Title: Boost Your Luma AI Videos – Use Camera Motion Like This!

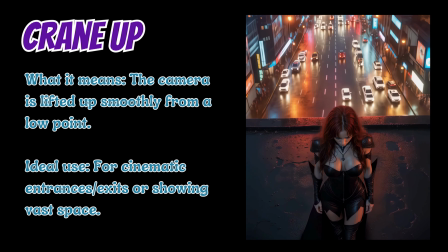16:26 This is where the camera is lifted up smoothly from a low point.
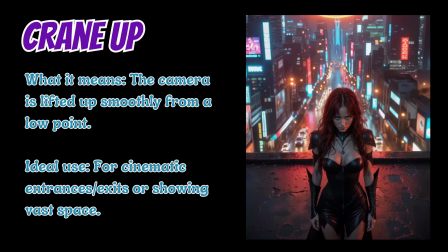16:31 So this is perfect for cinematic entrances and exits or showing vast space around the character.
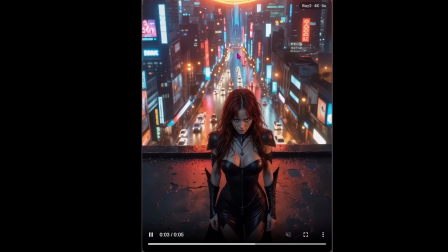16:39 So if we look here, you can see where it's coming up. It's really showing a lot more of the detail of the cars on the road there. We got a whole top-down view of her head here.
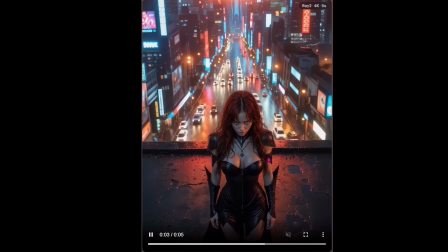16:49 We can see how far she's standing away from the edge of the roof and a lot more of what's going on in the scene behind her there.
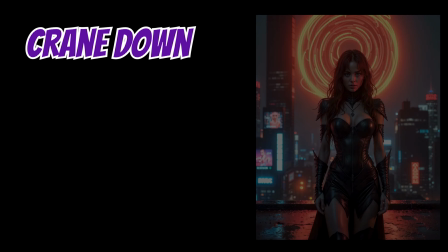16:57 That would be a perfect opening scene. If we flip that crane style around and we do crane down, same thing.
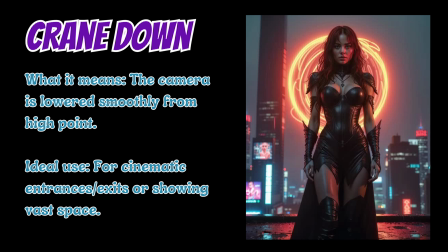17:03 It's just this time the camera is going to be lowered smoothly from a high point instead of a low point. Used for the same type of scene shots when you're doing an entrance or an exit or to add some more vast space to your video.
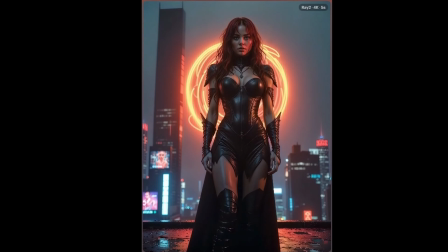17:16 So if we look here at this one, you can see it's craning down, it's revealing more of the sky behind her.
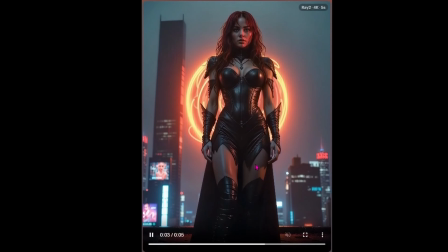17:21 It's really making her appear larger than life. Like she is the focus of this shot for sure.
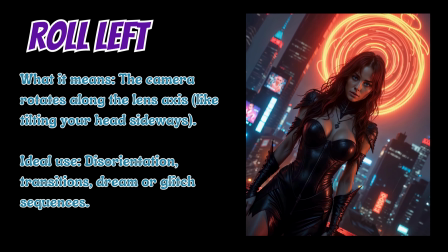17:28 Then we've got our roll left. So I use these probably most often in the work that I do.
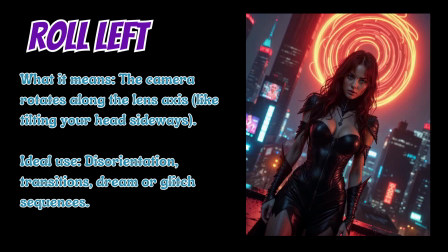17:35 If you've watched the channel, you know I love to do like dreamscape videos and very like surreal, fun kind of psychedelic videos on a lot of my creative projects. And so this is perfect. It really gives kind of that fun feel to things.
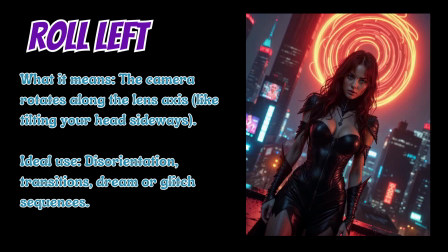17:50 This is where the camera rotates along the lens axis, like tilting your head sideways, but doing it kind of fast. The ideal use for this one is to create a sense of disorientation or transition, perfect for like dream or glitch sequences.
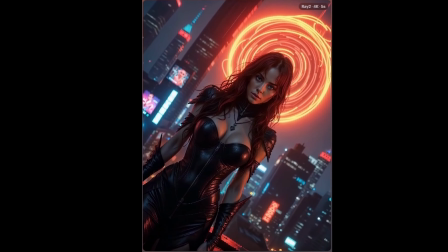18:08 So if we take a look at that, you can see it is sort of just like our heads are tilting slowly, and then it kind of speeds up a little bit there.
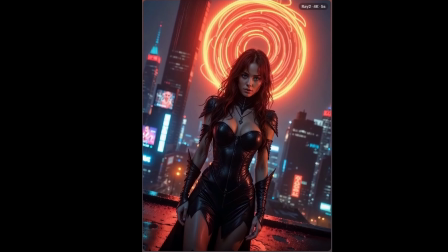18:17 Really adds a little bit of flair to what I'm doing with that scene.
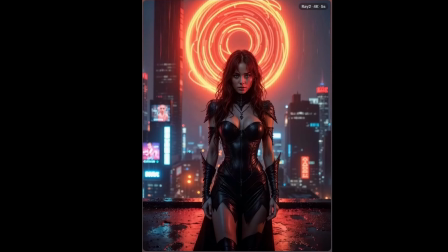18:21 This works really well if you have an image without like a subject character,
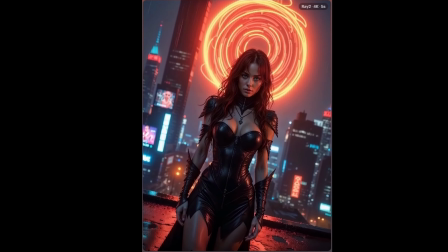18:26 like a pattern type image where you can do the rotation on that and also put something like a kaleidoscope effect on it.
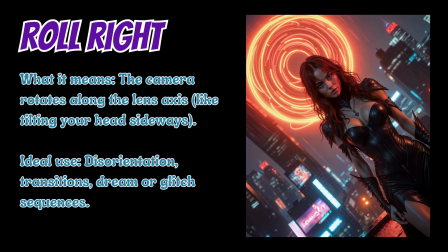18:34 Comes out super cool. Then opposite of that, we got roll right. That's just the exact same thing, but this time we're tilting our head the opposite direction.
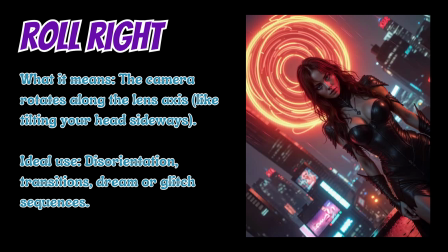18:43 Same thing, perfect for dream scenes, transitions, disorientation, all that stuff.
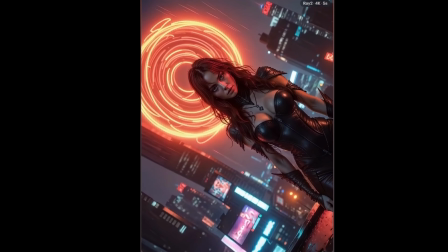18:48 If we look at that, this one makes me a little bit more dizzy when I roll to the right versus the left on a lot of the images.
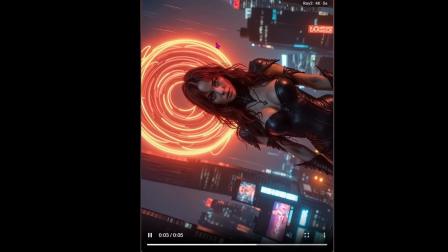18:54 You can see she's got a lot more rotation to her. She's almost completely upside down by the time the scene ends.
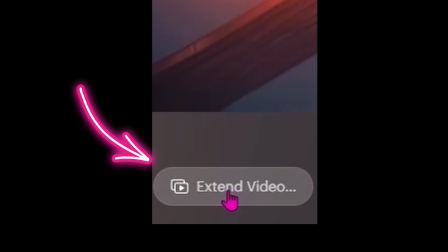18:59 If we were to extend that, which we could do by just hitting the extend video here, I bet she would end up upside down.
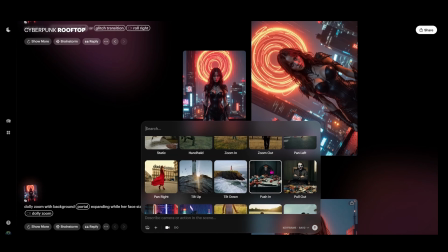19:07 So let's go ahead and just try that. After all, these are my credits, not yours, so why not, right?
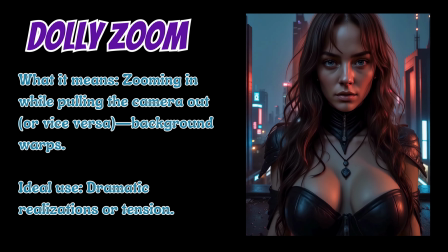19:14 Up we have Dolly Zoom. That option will allow you to do some zooming in while pulling the camera out, or vice versa,
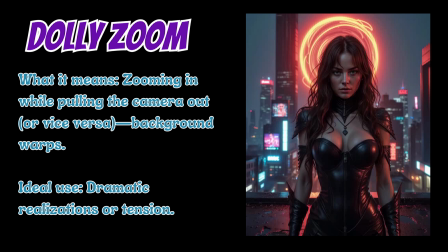19:23 which will create sort of a background warping effect, perfect for dramatic realization or creating tension in a scene.
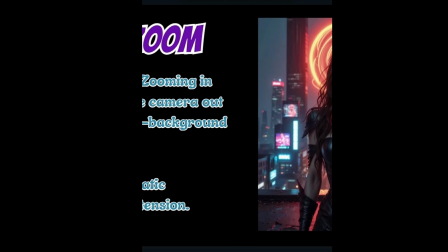19:31 So if we look here,
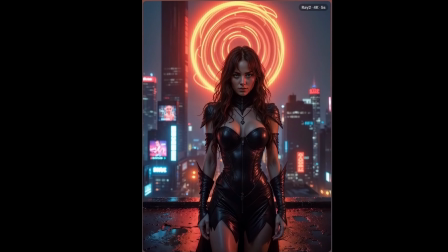19:33 you can see where the background is sort of disappearing behind her and it's really coming into that intense look on her face here,
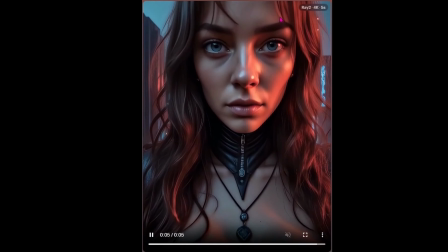19:41 kind of creating like a blur back here before it really focuses in.
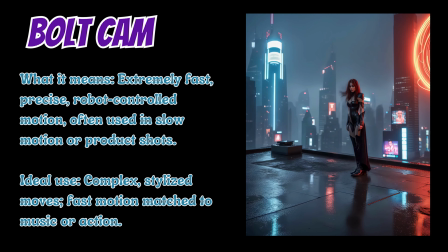19:46 Then we've got another one that I really like using. I haven't found this to be effective on a lot of other video generation systems when you prompt with the camera direction for Bolt Cam. It does it beautifully on Ray 2 here, guys.
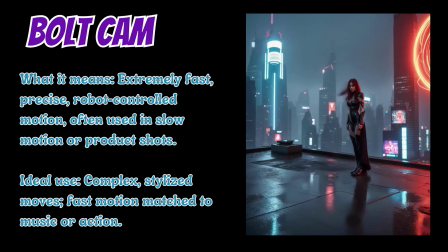20:04 So this is perfect, not just talking about what's going on inside of these creative video projects that we're doing, but if you're someone who's using these tools for like product shots or something like this, that is the option you want to choose, Bolt Cam, when you're doing fun product shots here.
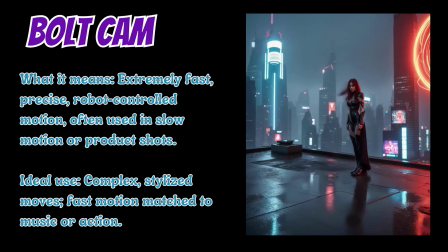20:22 At the end of the video, I'll show you how you could set up a product shot if you're interested in that once we're done going over everything else.